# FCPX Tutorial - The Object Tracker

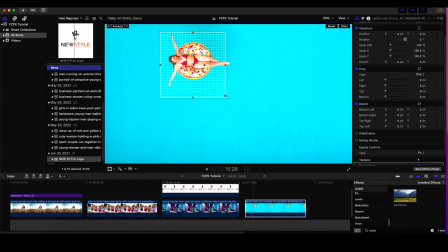I'm gonna just track her. I'm gonna just center her. And I'm gonna come to the beginning and I'm gonna analyze that.
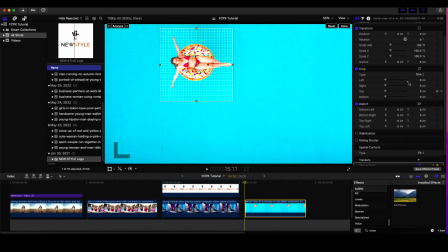Okay, that's done. Then what I can do, I'm gonna click done. And then I'm just gonna say woman.
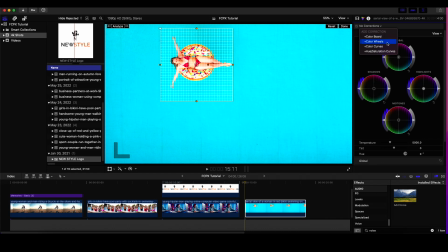Okay, then I come over here and I'm gonna add a color wheels effect and I'm gonna add a mask. I'm gonna add a shape mask to her.
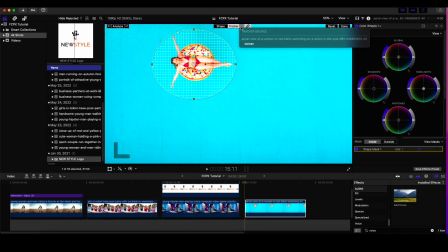Let's see right here. And then I'm gonna add that tracker to the shape mask. And as you can see right here, so then I, you know, I'm gonna come over here, let's say to the outside. Let's say I wanna just add a little tone to that.
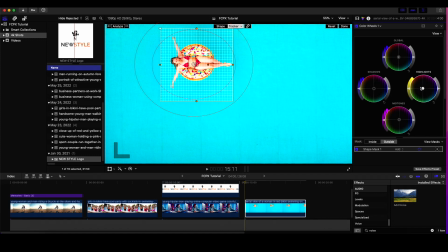I'm gonna just add a little bit of a green, maybe a bluish little tint. And then I'm just gonna
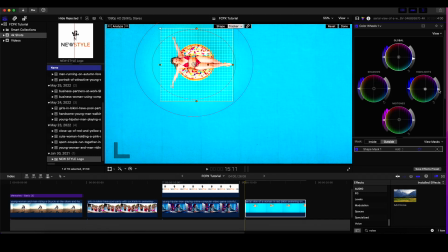drop the highlights a little bit. And then I'm gonna go inside and just add a little bit of saturation in the shadows. Maybe I'll do the same and the highlights, you know, and then
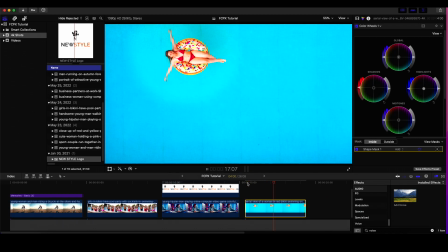when I play it, you can see that she stands out. You know, I could even go even more drastic if I want to. And I can, you know, I can reset these.
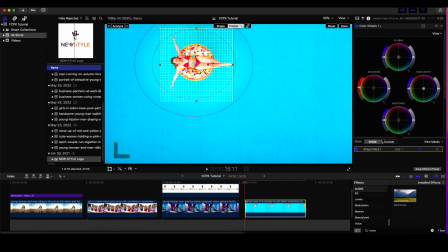And I can go, you know, on the outside of the mask and just drop saturation altogether, which is another way you can use the tracker. If I want to isolate or highlight something, like, you know, let's say I want to highlight her, you know, and just keep her in that blue.
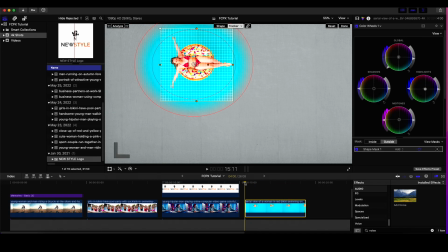You know, this could also be used, like, let's say you have a crowd of people, you know, and you want to highlight, let's say, one person in the crowd. You can track that person, then use the color, you know, then add the color wheels, and basically do the same thing that I'm doing here.
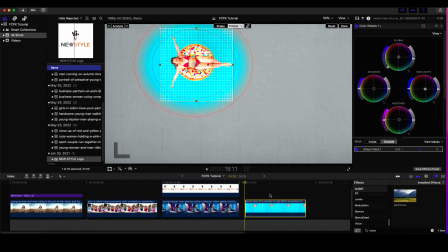You can desaturate everything around that person, you know what I mean, and keep that person, you know, keep them, you know, with color. And basically, you can create the same effect.
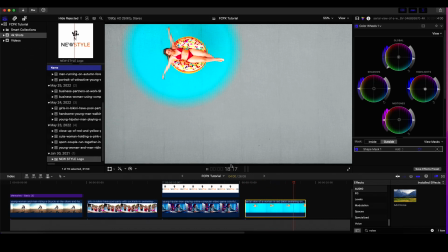So again, you know, this is just an extreme example. But again, I just wanted to give you, you know, I just wanted to give you some of the ways that I use the tracker in Final Cut Pro. I hope you enjoyed this tutorial. Please like and subscribe so you can stay up to date, you know, on some of the other, you know, tutorials that we got going on here on the channel. Thanks for watching, and hope to see you in the next one. Take care.